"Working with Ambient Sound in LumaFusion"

Adding ambient sound to your video is a fundamental editing technique that any video editor can use to enhance the overall realism of a scene.
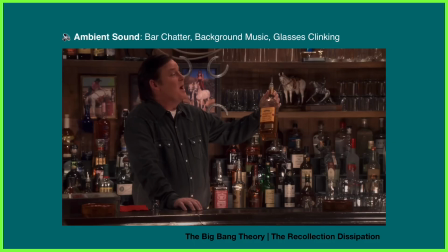(0:13) From lighthearted TV, you gonna buy another round for the house? No, thank you.
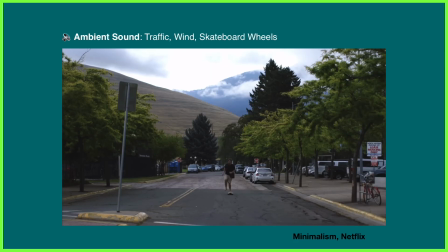(0:20) To hard-hitting documentaries, I was living paycheck to paycheck, living for a paycheck, living for stuff.
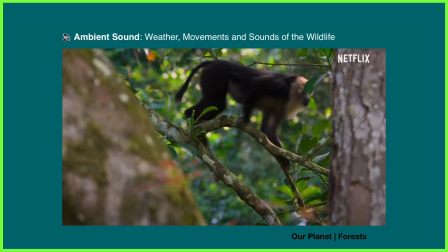(0:30)
Ambient sound plays a crucial role in setting the tone and atmosphere of our videos, placing audiences at the heart of the scene.
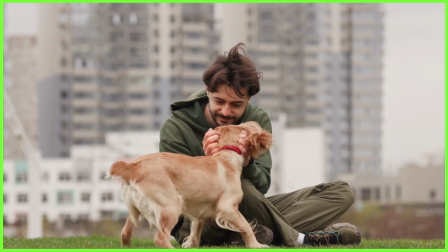(0:38)
Just think about the sounds we associate with different scenarios in our everyday life.
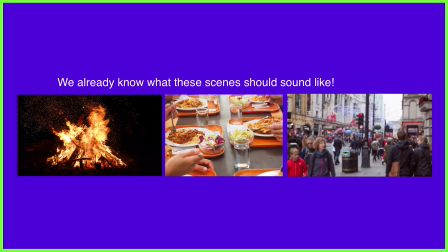(0:43)
For example, without having been at these specific scenes in front of us, we can all make an educated guess what this campfire might sound like.
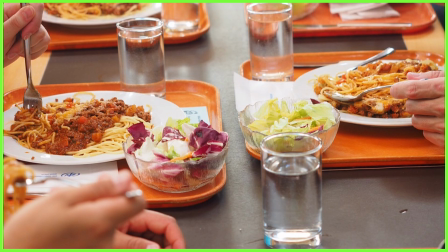(0:53)
And we know a school cafeteria sounds like this. And finally, a busy street in the city sounds like this.
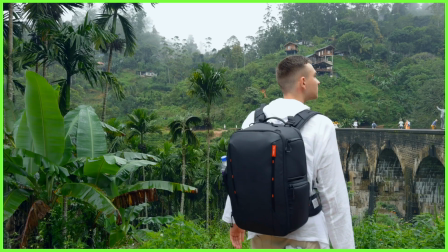(1:06)
Scenes left without ambient sound, also known as background noise, can leave a scene feeling unrealistic or simply limp and lifeless. Now, many video producers like to shoot ambient sound on location, but if this just isn't possible, you can always add background noise in post-production.
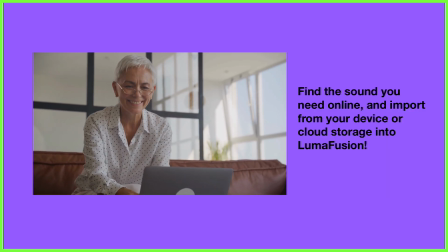(1:24)
When looking for ambient sound, there are a number of online platforms that can help you find what you might need to match your visuals. For example, free sites like Sound Bible,
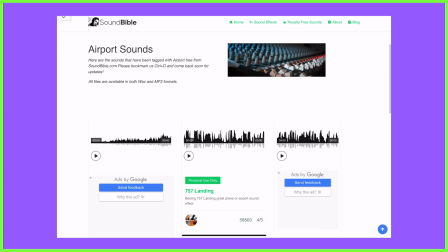(1:34)
Zapsplat, and Freesound have a great selection where you can have a good search for the type of sounds you're looking for,
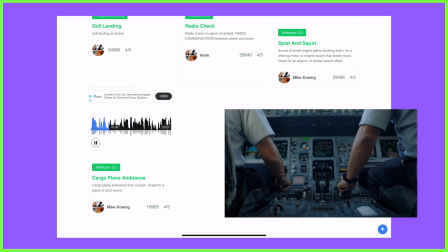(1:40)
such as noises coming out of an aeroplane cockpit, or what you can expect to hear on a peaceful walk along a river.
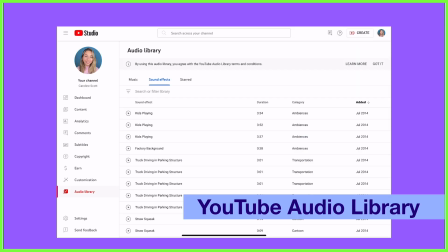(1:50)
YouTube is also great for this, with many creators offering their ambient sound effects for free. Just make sure with anything you download online that you've checked whether they require attribution or have any other usage restrictions.
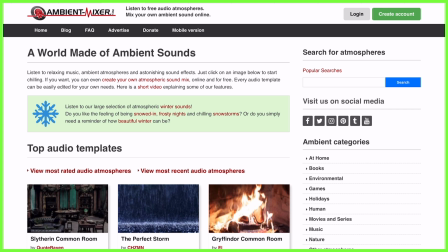(2:03)
And last but not least, if you're feeling creative and want to make your own ambient sounds by mixing atmospheric audio together,
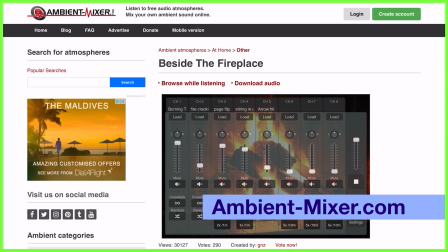(2:11)
there are quite a few sites that will let you do this, such as Ambient Mixer or Noisely,
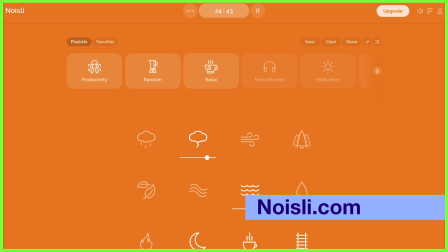(2:16)
where you can get to work making the audio that works best for your scene.
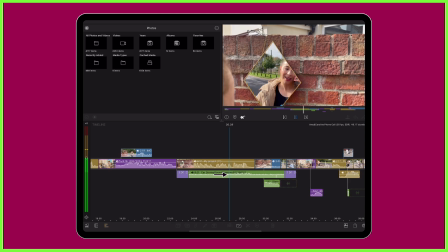(2:20)
These ambient sounds not only help you make your scenes more realistic, but they play a crucial role in promoting continuity between your shots,
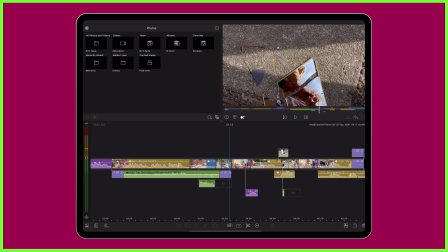(2:28)
providing the perfect foundation for your other audio elements, such as dialogue and sound effects, resulting in a realistic sound mix. Just be sure to use the audio mixer and the editor to get the right balance between these on the LumaFusion timeline, so your ambient sound is not too overpowering within a scene. Incorporating ambient sound into your edits can take your videos to the next level, as you're paying attention to those smaller details that make content more immersive and realistic to our everyday lives. Let us know how you get on with this one in the comments below, and we'll see you next week for more tips, tricks, and tutorials from the LumaTouch Academy.